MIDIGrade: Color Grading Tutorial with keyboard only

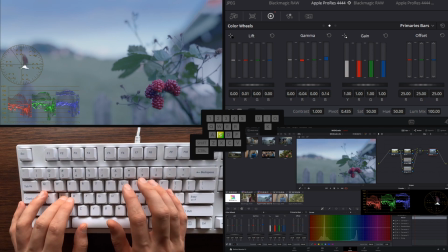and again to counteract this add some red in lift and also decrease blue in lift. I see in my histograms we are really going over the top with the adjustments in lift,
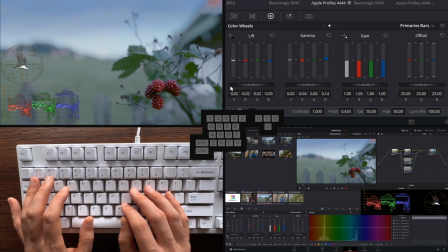so what I can do here is to go to curves,
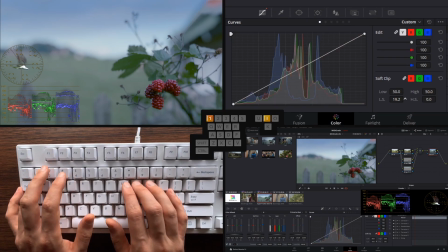and now with soft clip I can just return some of that detail in our shadow areas, like so. And let's take this even further.
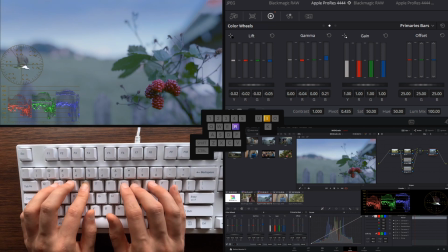Continue with gamma blue, take out gamma red, and I took a little bit too much of the blue out in the lift, so let's add some blue in there too.
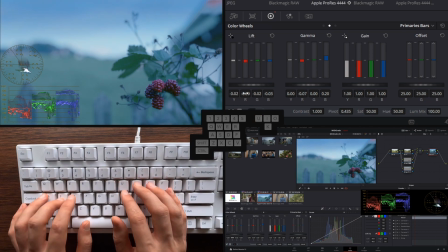And let's have less red in there in the lift too, and green. So now we can add a little bit of red and a little bit of green to gamma.
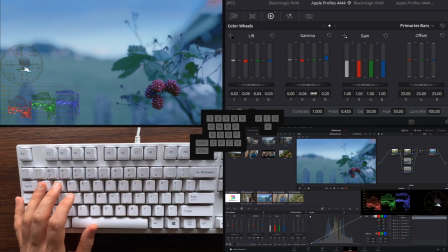Okay, so now we have this really nice blue tone to this image, but what I'm not really liking is the overall tone is a little bit too bright still. So let's create a parallel node, and now we can massage the luminance parts of this image.
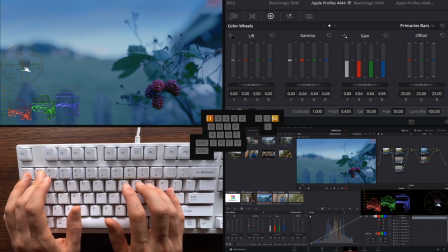So I'll bring down gamma luminance and bring down gain luminance, like so.
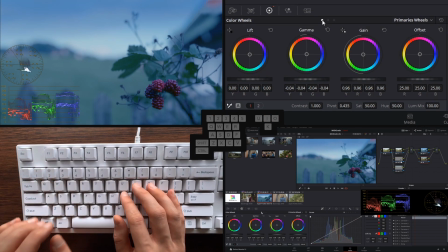Also I see a little bit too much of saturation, so let's bring that down.
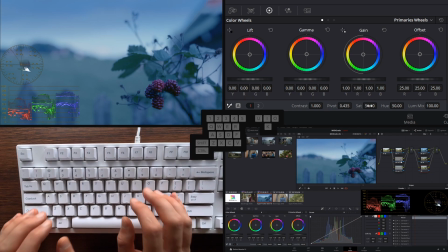A vignette would be pretty nice, but because we have the focus in the lower right corner, I'll actually create a gradient here.
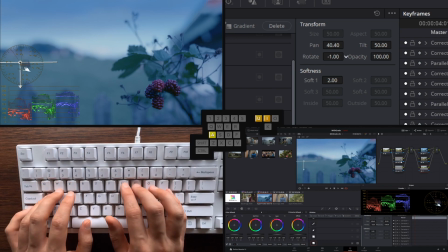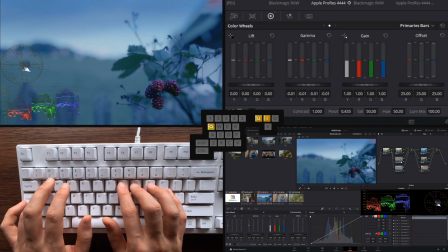Like so. And just really crush the luminance in the left side of this image.
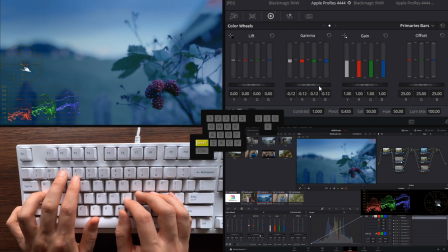What I'm seeing here is that the berries are disappearing a little bit too much in the overall look, so let's go back to this node.
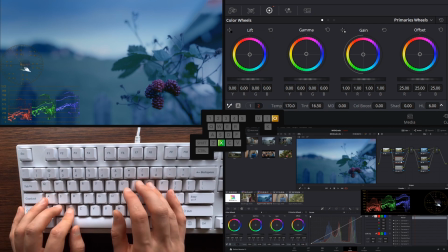And with color adjustments we can now bring the highlights up, and also let's add a little bit more of redness and warmth. Like so.
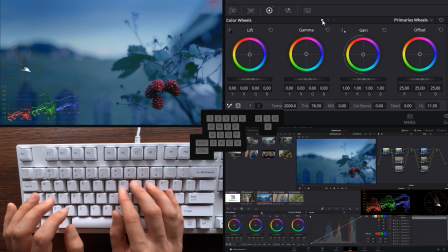And when we go a little bit too over the top, we can go to Window,
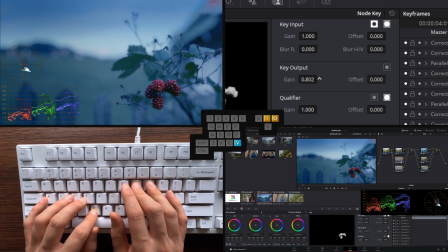and then with key output gain, we can really find the white balance, like so.
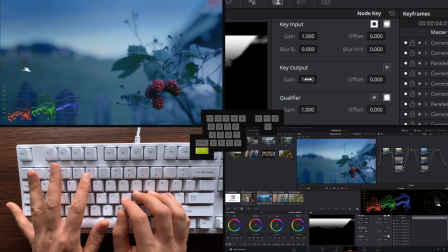Let's fine tune this window too.
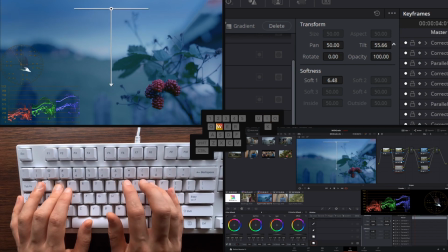Like so. And in our histogram sign saying that this could find some adjustment in lift red too.
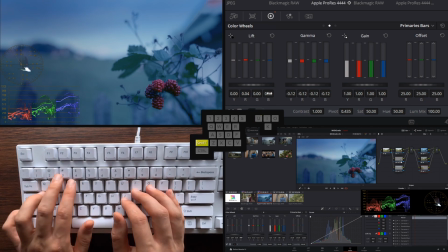Like so. And let's adjust lift in this node. Also gamma.
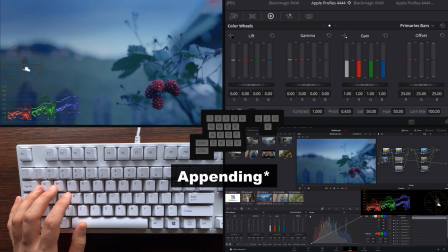And finally we'll bring this whole thing together by applying a node and do our final adjustments here.
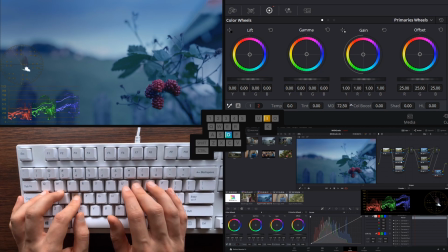So what I want to do here is add some mid-tone detail to give this a lot of pop.
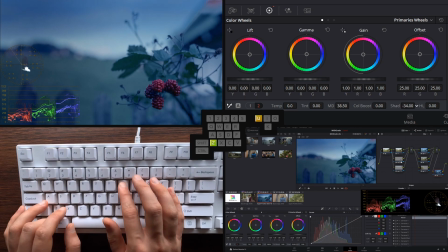Bring even further down the shadows, and then we can bring it back using soft clip.